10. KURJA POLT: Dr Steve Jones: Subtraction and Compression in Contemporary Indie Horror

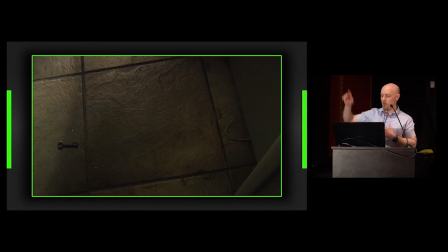(32:52)
There's something else that odd that happens in this very sequence that I want to draw our attention
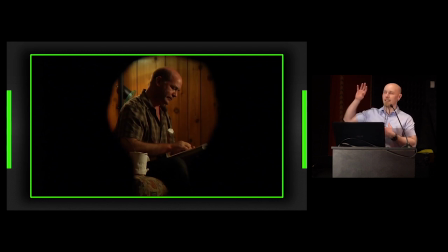(32:57)
to and that's when the protagonist Aggie still locked in the room, looks through a keyhole and sees the killer Stevie. I want to point out a couple of things about this sequence after you've seen it.
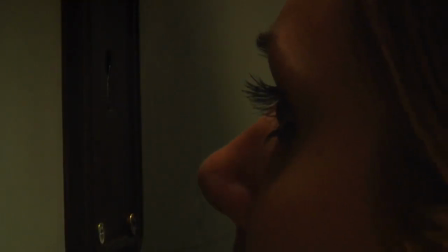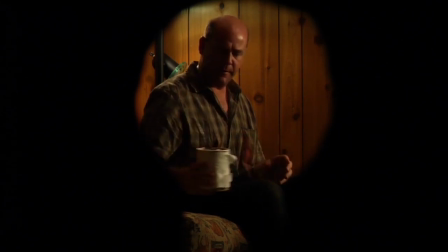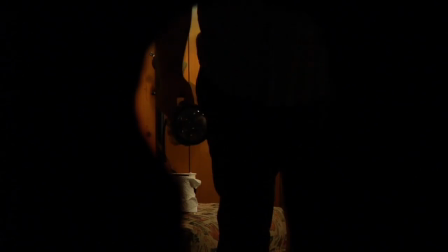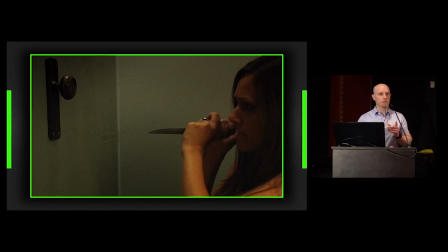(33:46)
And the first thing I want to point out about that sequence is that in this kind of film, as I've already pointed out, the majority of the run time is spent watching teenagers doing mundane, everyday things. The killer in this kind of film is usually only seen stalking and killing.
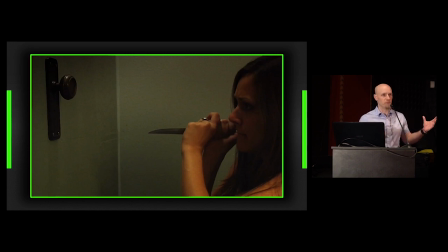(34:01)
Because we've compressed all that space down where it would usually be filled with teenagers swimming and playing jokes on each other and having sex, That's all been removed, and instead what we get is something we never see in this kind of film, is the killer sat around eating ice cream and blowing his nose, doing the same mundane activities that we might expect a killer to do,
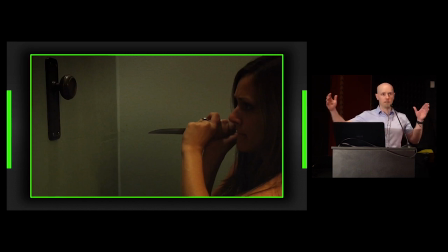(34:19)
but we just don't see, because conventionally, the film structure leaves no space for it. In effect, like in I Didn't Come Here to Die, we have the evil entity removed, and the teenagers come to fill that void. Here, all the teenage mundane activity is removed,
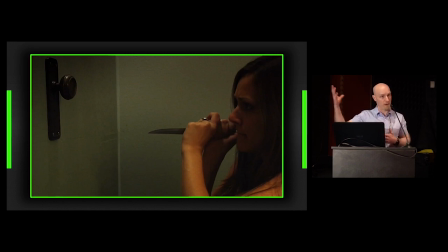(34:36)
and the killer comes to fill that void instead and leaves us with new perspectives on what the conventional situation might look like. The second thing I want to point out is the odd role reversal we get in this sequence. Typically speaking, when we get in this kind of film, when we get point of view shots,
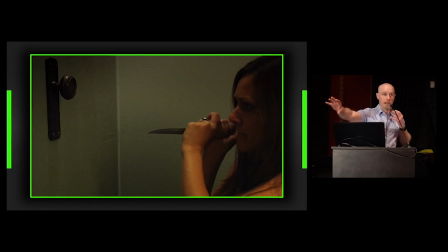(34:55)
the visual coding suggests the killer is looking at a potential victim and the victim doesn't know they're being looked at. That's there to generate tension by leveraging the fact that the victim doesn't know that they're likely a target because they're just going about their lives but we do
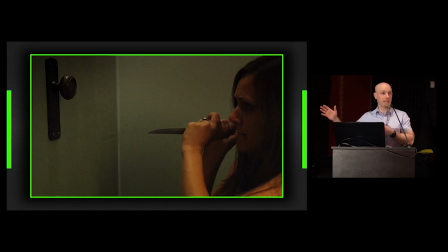(35:11)
here we get the opposite we get a point of view shot from the lead protagonist's perspective looking at the killer the interesting thing is that at this stage the killer doesn't know that aggie's still in the house he thinks she's escaped that's why he's sat around looking depressed and eating ice cream so
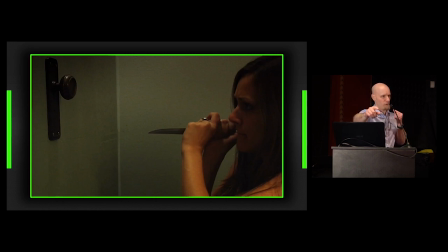(35:27)
we have the lead protagonist looking at the killer in a point of view shot and he doesn't know she's there so she's come to occupy visually the space that the killer would usually occupy and that's underlined for us by the fact that she's brandishing a knife as she's looking at him
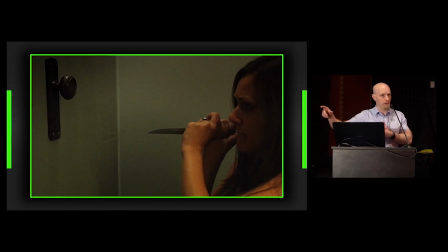(35:43)
this all cashes out towards the end of the film where eventually Stevie catches Aggie and seemingly chokes her to death puts her in the boot of his
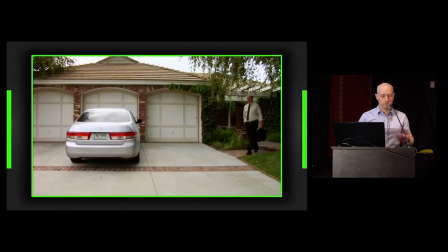(35:53)
car and goes home and then the next morning he goes to go to work living his mundane life and this happens.